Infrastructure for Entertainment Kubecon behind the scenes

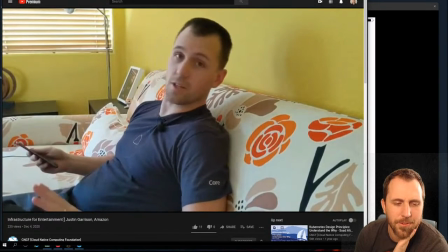This next scene was actually a little more difficult than I thought it would be, just to kind of get the iPad centered on what I was showing essentially.
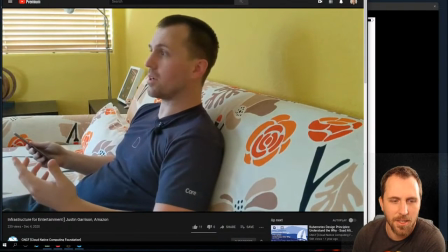But this was just a static shot, so it was easy enough to kind of set the camera there,
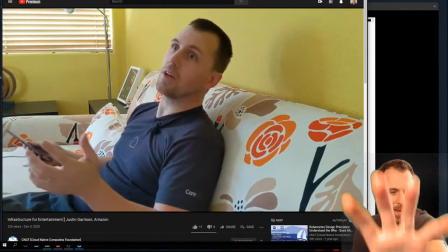and I had to do a couple takes of like where my hand was versus the camera and how it actually centered.
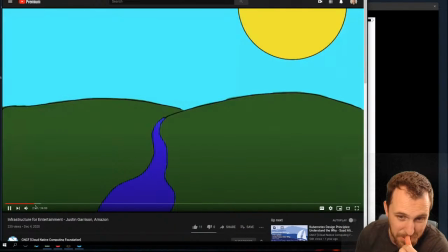But it's all just set up for the actual animation, and I'll go over those in just a little bit too.
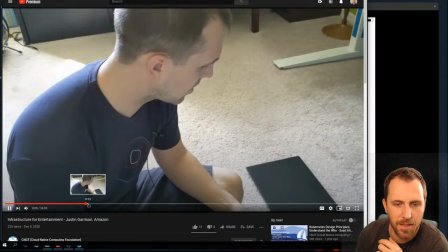Jump ahead. This was again easy static shots.
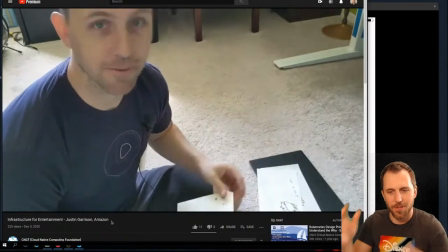I kept having to redo it because laptops were out of frame,
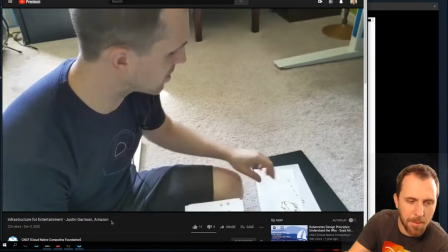and those are actually the piece of paper where the actual storyboard I used for this talk.
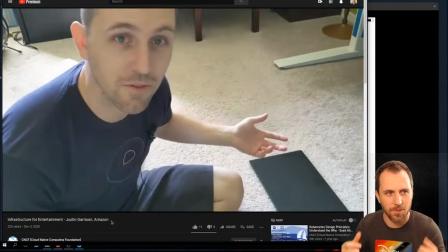I storyboarded the whole thing ahead of time, and so just so I can visually see it, because that's how I'm a learner visually.
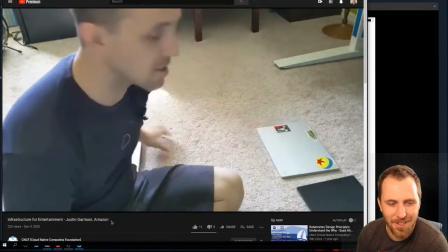I like to explain things visually, and so I'm just kind of used to that workflow.
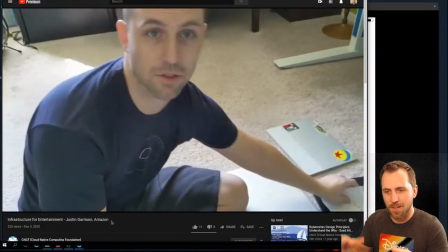So I had a storyboard of all these different animations and scenes,
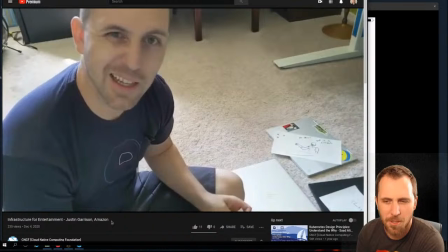and I didn't reorder them as much as some people do, but I definitely cut some out of like, that doesn't make sense.
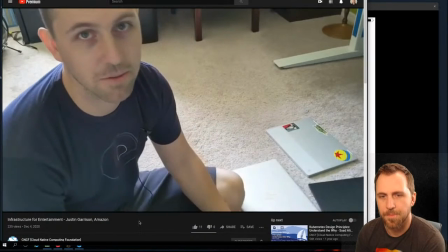And this,
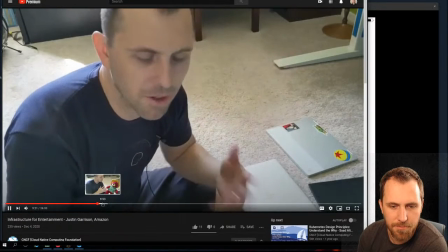somewhat simple explanation of why how rendering's hard or different than web services,
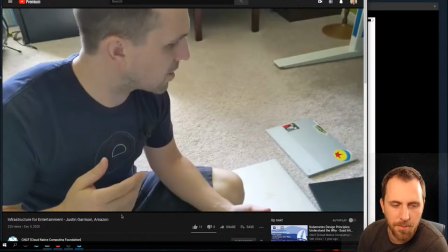and where like computers and technology kind of fit into that with cloud
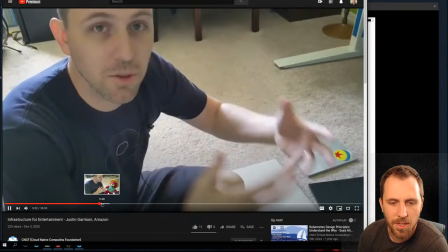native stuff and what we're kind of used to in Kubernetes and that sort of ecosystem.
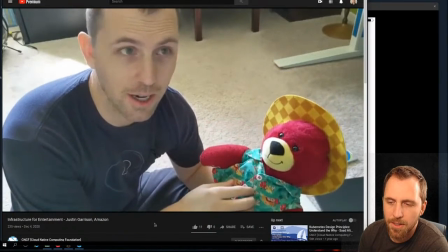My son let me borrow his bear because it had the most clothes,
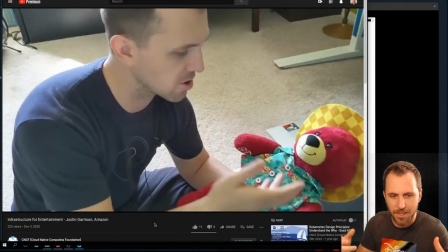and that was kind of how I had a couple different ideas on how I wanted to show like re-rendering something, because it does happen pretty often where it's like,
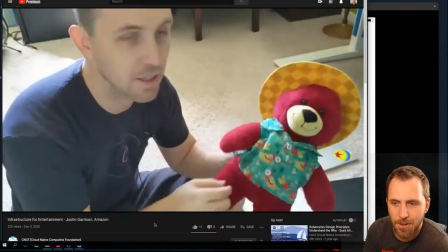hey, we need to change how this looks, or this character has a big update or something.
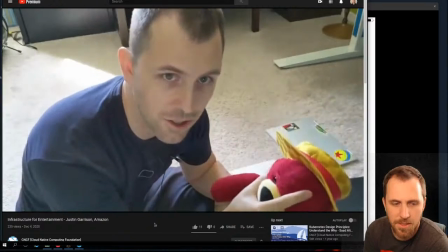So re-rendering components is somewhat common, and I just wanted to show like how that applies,
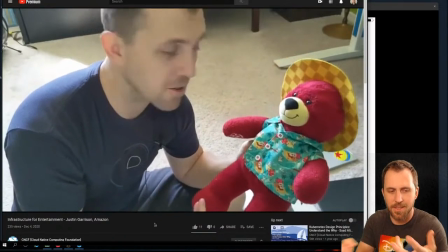because it is a 3D model, and it is having a physical object is an easy way to show that.
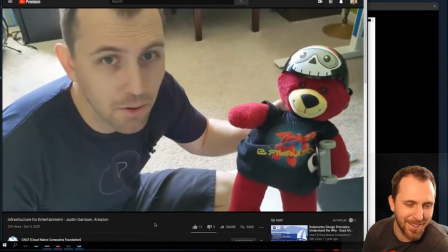And my editing skills were terrible with the switches, so I was just randomly like,
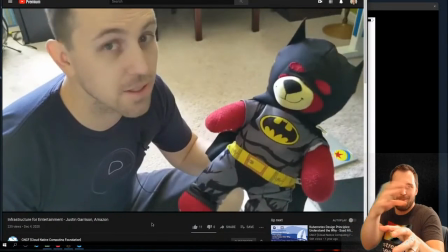hold my hand still, let me try to do this, okay, let me change the clothes and try as much as possible.
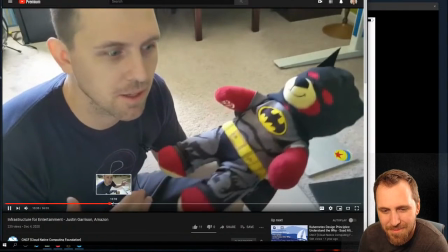But it works. It was one of the first gimmicks.
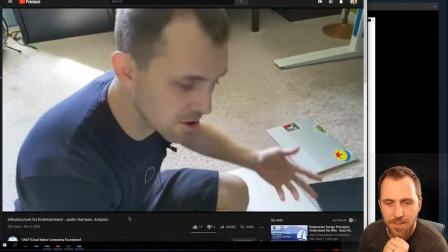Well, no, I guess it was one of the first gimmicks that I edited, for sure, because there was other things that I shot, but I was getting used to DaVinci Resolve.
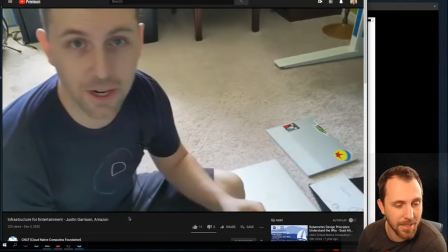I didn't actually. I'll talk about it in the tools in just a second.
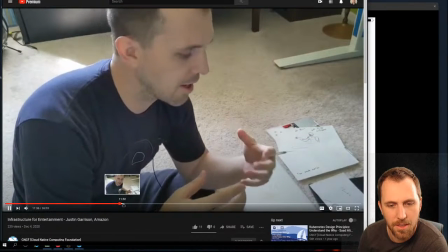skip a little bit ahead here because this is all just explanation.
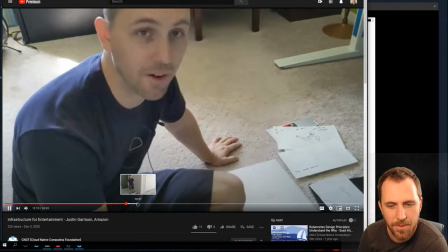I think next we go outside, right? Yeah.
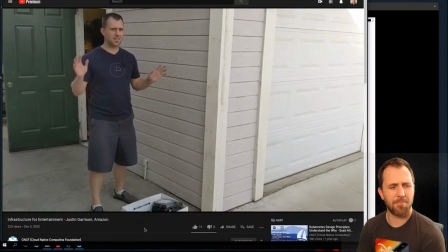And I added some dialogue here because of cutting out another scene,
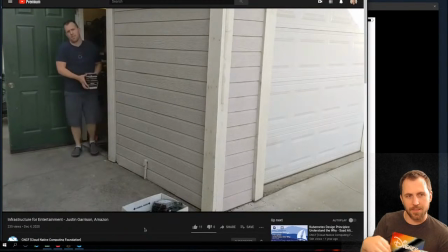I had an animation I was going to do about scheduling and scheduling render jobs specifically and order and how you do
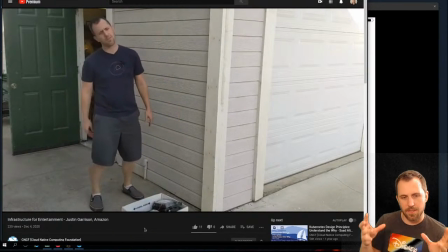kind of a DAG for for frames where like this needs to come first and this component needs to come first and how some of that works. I wanted to add that in here and I didn't. So I kind of just threw in like, hey, we can use an off-the-shelf renderer for small things, but we'll need something custom if we're doing a lot at a time.
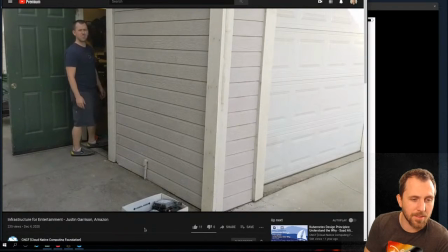And I have multiple boxes of those hard drives. I think I had 4 boxes in the garage. I need to get rid of them at some points, but it takes a lot of storage to make a movie,
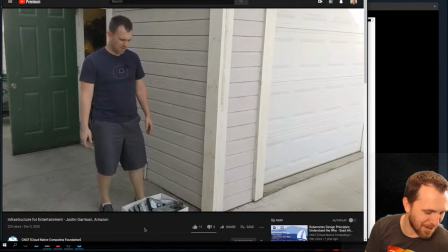so I was kind of showing off just in general how much visually that looks like when you're like, I need a petabyte of storage for this movie. It turns out it's a lot of discs, especially if you need it to be high performance or locally available for artists.
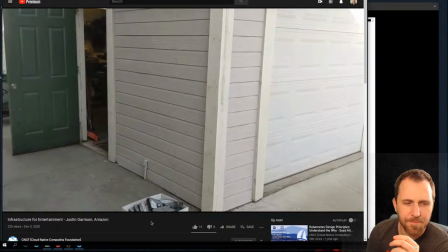This next scene I added kind of late in the filming process.
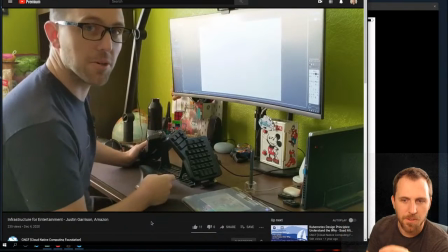I realized I needed some sort of like, from here let's make the movie, and so it was just kind of like, well, what do I do? And at first I was just like, I just want to make
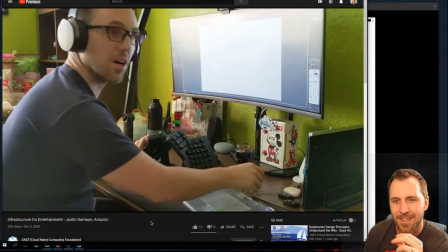montage, but I didn't know what to do for the montage. I was just going to film my desk or something, and then the idea came to me of, oh, you know, it'd be funny is the Aha,
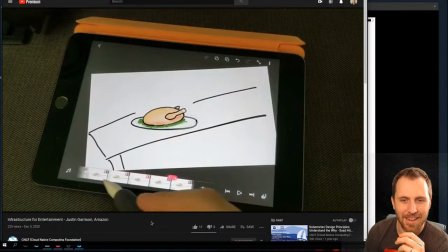you know, music video where he's stuck in a drawing. And so like this, again, foreshadowing for the video I was actually going to make.
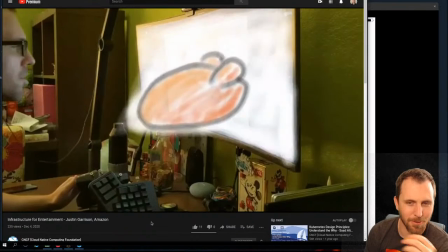That was an old drawing that I had.
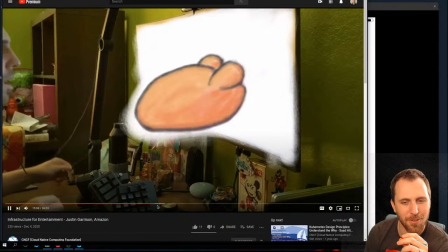And in this piece I was just like, oh, like, wouldn't it be cool if I could do something where I did like an overlay art and like it came to life sort of thing.
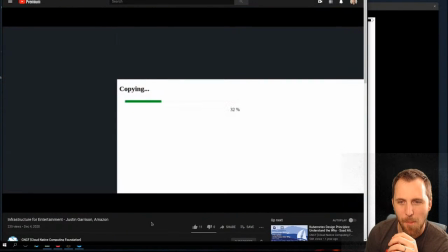I'll show how I did it in the app itself. But it was like a fun after thing that I was like, oh, I wonder if I could do this. And sure enough, it worked really well.
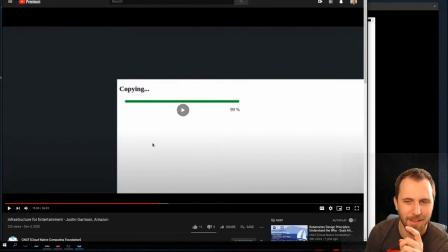One of my coworkers pointed out that me laying down is very reminiscent of Tron,
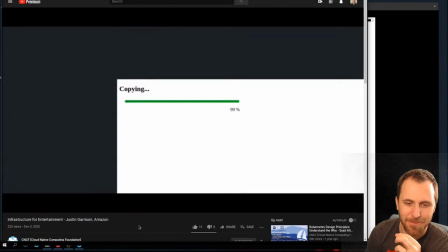which it wasn't intentional at first, but I thought it was also kind of funny because
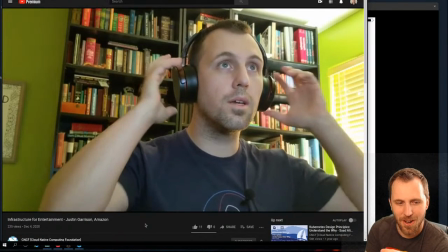the Aha and then Tron and this next piece where I'm going to the car,
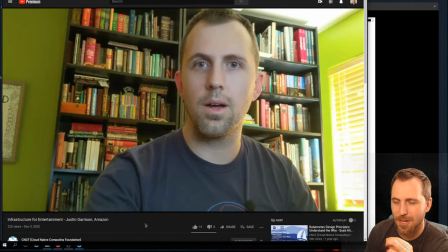you know, I have I'll Be Back, so it's, you know, Terminator, and so I was trying to add these little bits of like other movies for things.
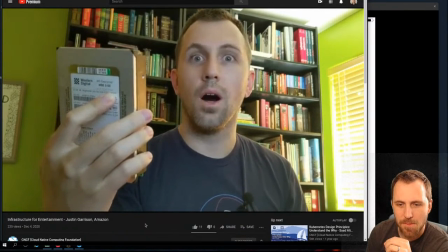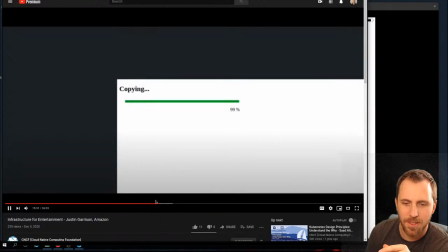You can actually see it pretty good in this.
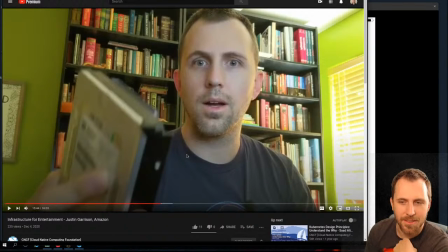I always had a lapel mic on me, and it has great audio. The very first scene, I don't have it because it was the first thing I recorded. I didn't realize how bad the audio would be coming from recording on my phone, and so I had to redub the entire first scene.
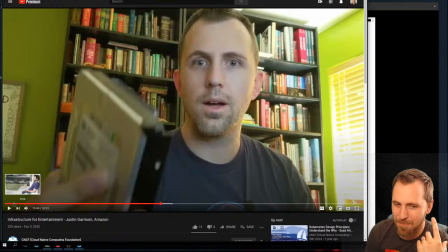I totally forgot I did that. But like if you listen to the sigh that I have at the beginning, it's completely off for what my mouth is doing, and so I just tried to say what I was saying in that and line it up as perfectly as possible. But I don't think it's super noticeable, but I notice it for sure. And so it's just kind of funny.
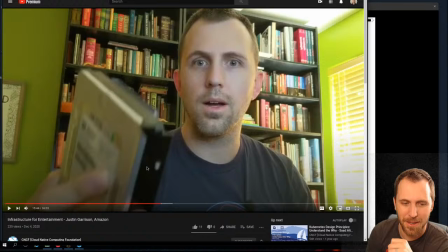Every other scene I have the lapel on for better audio, but the very first scene I didn't know I would need it.
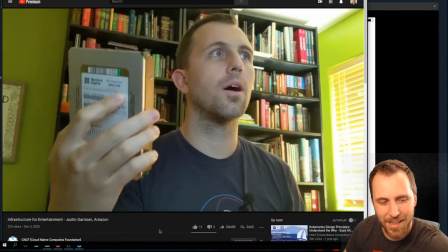And once I tried to edit it, and I was like, oh, I can't hear myself at all. It was like all wind and background noise and people hammering from like a mile away.
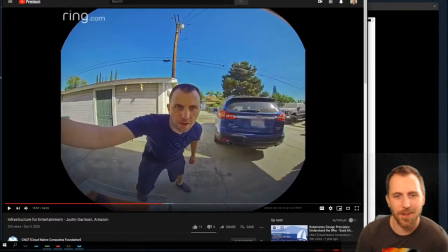I pulled this out, obviously, of a ring that I was just like, oh, well, it might be fun to have like some different camera shots.
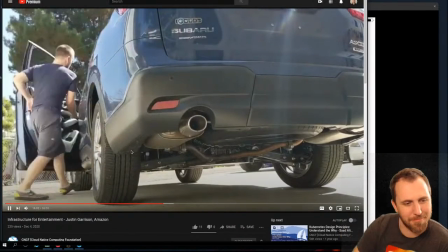These little bits, I just spent an hour or so like randomly running
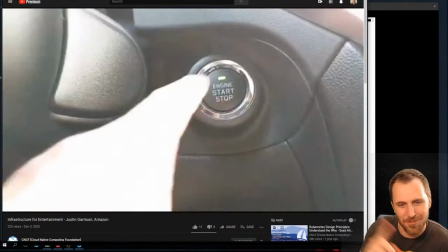around my backyard, and I drove to a couple other places for the montage for
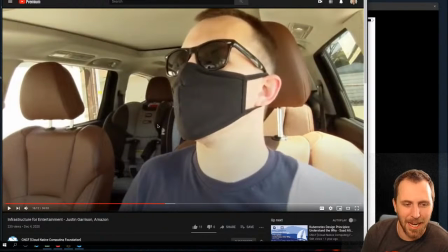and the sound effect there where I threw the mask on my face. I discovered that DaVinci Resolve had sound effects, and so I just thought that one was super funny. Like I was playing with different things. I wanted to add sound effects other places, and I just never did.
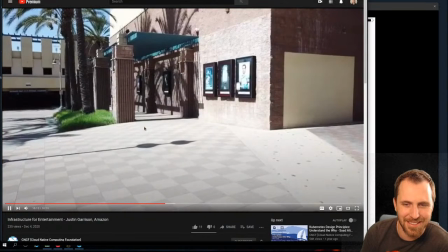So it's just like, oh, well, this one worked, whatever. And so I threw it in there.
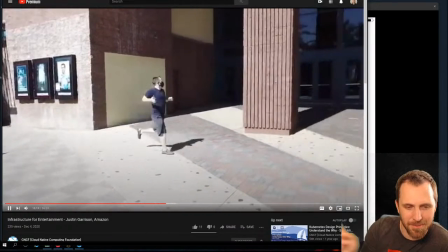This scene, my old coworker from Disney, Patrick,
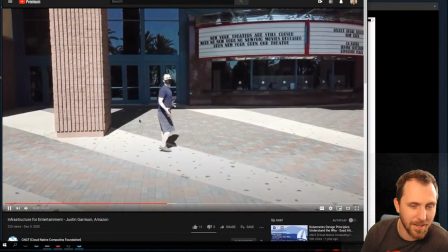lives somewhat near to me, and he has a drone. I didn't actually have one, and so I asked him if he would be willing to help me out at lunch sometime. And so it was really fun. You know, we just packed up and went to a local theater, and the first one we went to had a different front.
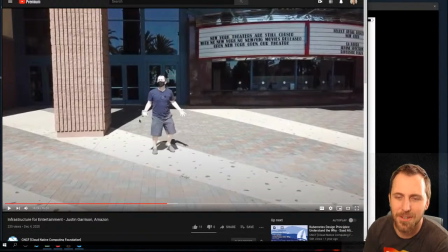It was kind of more of a grand theater front, but it was too close to an airport, so he couldn't actually fly, which was surprising. I didn't realize that was how close we were to the airport. But sure enough, we looked like, okay, what's the next closest theater that actually looks like a theater?
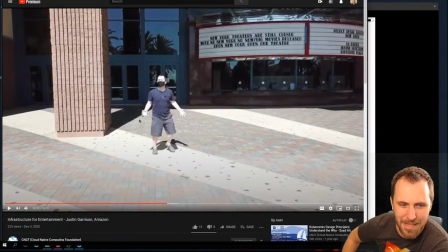Because some of them just kind of look like blank buildings or boxes or something. So thankfully he helped me out and drove over with me, and we got this.